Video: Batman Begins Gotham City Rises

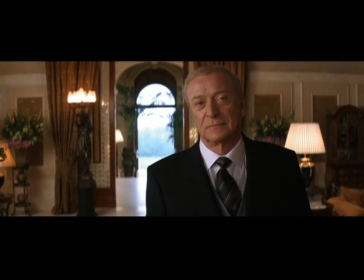(4:05)
We've chosen an approach to design that gets away from the sort of simple wood paneling in suits of armor, that kind of thing, that's become very familiar to audiences as a portrayal of money. We want to show to them in a fresh way, And so there is a slightly different emphasis on the look of the place... ...and the feel of the place than we felt before. After seeing about 20 manor houses, we came across Mentmore... ...which sits about an hour and a half north of London. And what's particular about this place is it has a white interior...
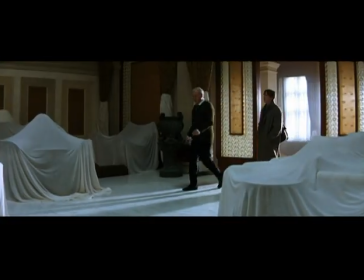(4:35)
...which suddenly occurred to us that because he returns... ...some years later after his parents' death...
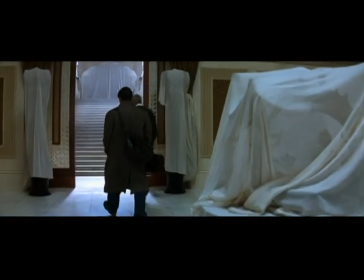(4:43)
We could really play the white interior as a mausoleum, like the place had been closed up,
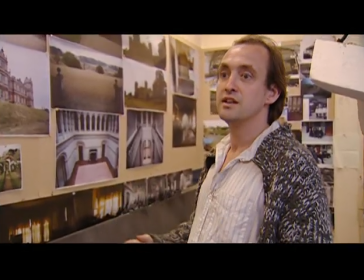(4:48)
and suddenly that sparked off all these ideas, well, let's, you know, we could have everything draped and shrouded,
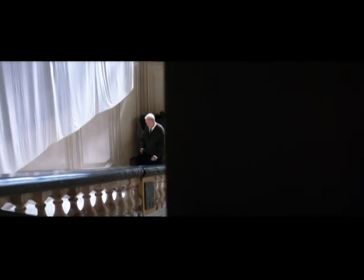(4:53)
and all the carpets rolled up, and the white marble floor exposed, and just this really unfriendly place.
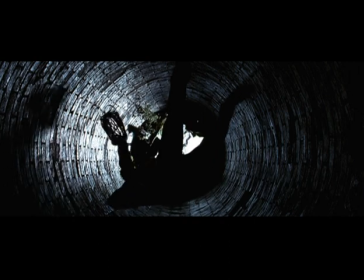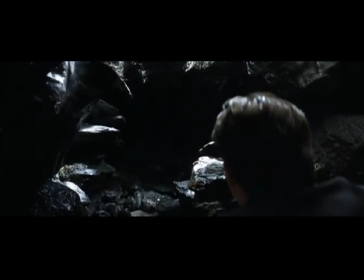(5:09)
In imagining the Batcave, we set out to look at the origin myth as it's been portrayed in the comic book, and we were very drawn to the notion of existing caverns underneath Wayne Manor,
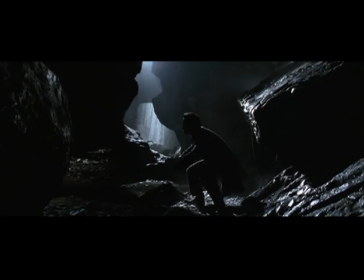(5:19)
...rather than something that's constructed. Because it's Batman Begins, we wanted to explain, Who dug the Batcave, you know? How does that work, you know? How does he pour 500 million tons of concrete in, you know, in secret?
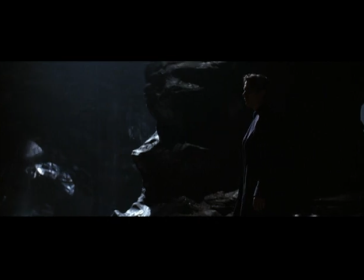(5:39)
We really wanted to explain that the Batcave isn't a man-made place. It sits under Wayne Manor, and it's a cave. Gradually, over the course of the film...
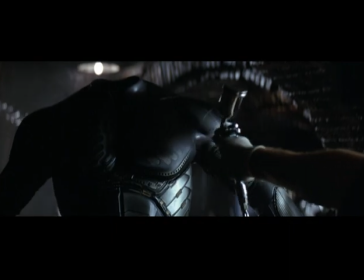(5:50)
...we start to build up the idea of the larger world of Batman... ...and the larger world of the Batcave.
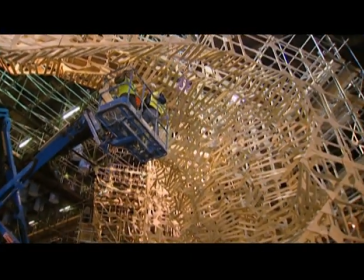(5:56)
The Batcave was on the H stage at Shepard and Studios... ...and that was sort of the next garage.
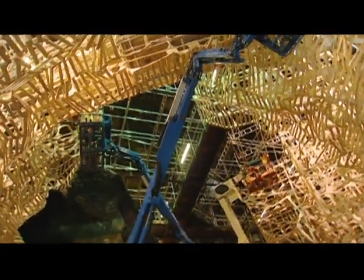(6:03)
The Batcave starts with the rigging, then we go into wood... ...and then we cast these sheets, thousands of sheets.
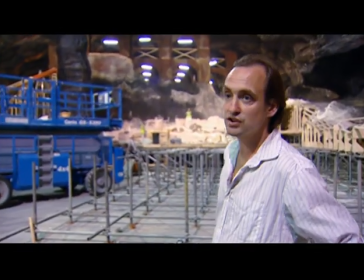(6:11)
These are cast off existing rocks. Up above, you'll see those arches up there. they're basically the foundations of Wayne Manor.
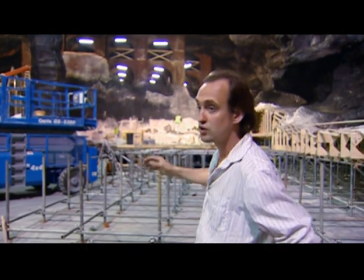(6:21)
And we're saying this was an underground lake that's drained out, so we're actually building a river that runs through here.
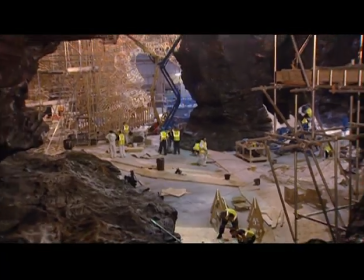(6:31)
And slowly but surely, we end up with a Batcave. We actually ended up flooding the whole stage because it was just easier rather than building self-contained tanks.
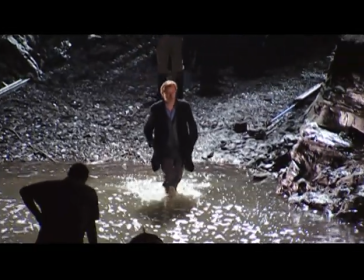(6:41)
Chris was a little bit dubious about flooding the stage, but I think after he saw the immensity of the water we put into it, ...but you realize it was probably the best thing to do. It was an element where you got lots of reflections and twinkles. You know, it was a dark set, and that just brought it out...
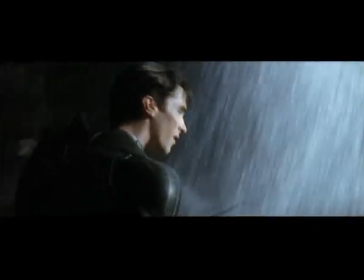(6:57)
...and made it a living cave, really. The Batcave is a very realistic environment...
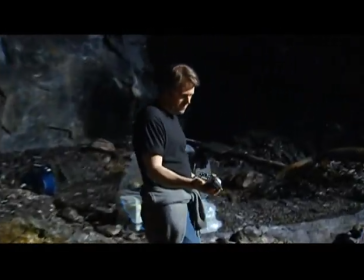(7:03)
...and so my goal was to try to light it in a realistic way... ...and keep that believability going. We're dealing with black walls, somewhat reflective walls...
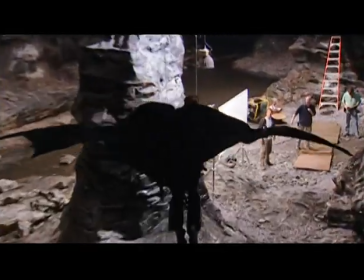(7:14)
...which helps quite a bit. And then we're dealing with Batman in a matte black costume. So you have to try to figure out exactly how you're going to separate one from the other. Luckily, working with my gaffer, Perry Evans,
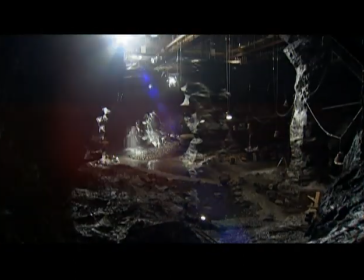(7:27)
we started to crack it a little bit and figure out exactly how we were going to bring some of the light into the Batcave without seeing them,
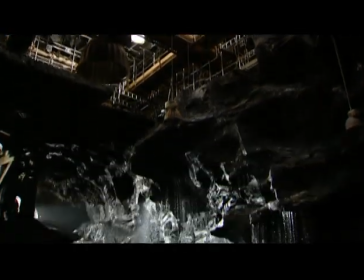(7:34)
because there's a roof over much of the Batcave and we have to find a way to sneak the light in. And then specifically lighting the first scene that Bruce Wayne sees the Batcave.
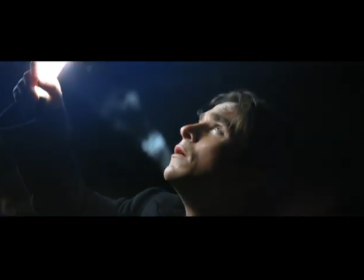(7:45)
In order to master your fear, you kind of have to dive into it. Bruce decides that in order to become Batman, he's going to immerse himself in the bats beneath Wayne Manor, that he's going to have to be comfortable with that before he can really become Batman.
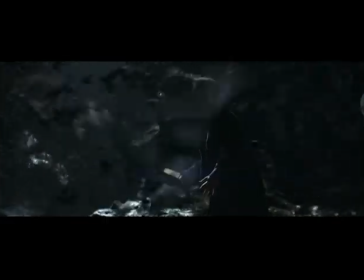(8:01)
We knew we were going to have to do digital bat shots. We did an early-on test trying to use real bats to see how they would play, but they tend to, yes, not be very cooperative.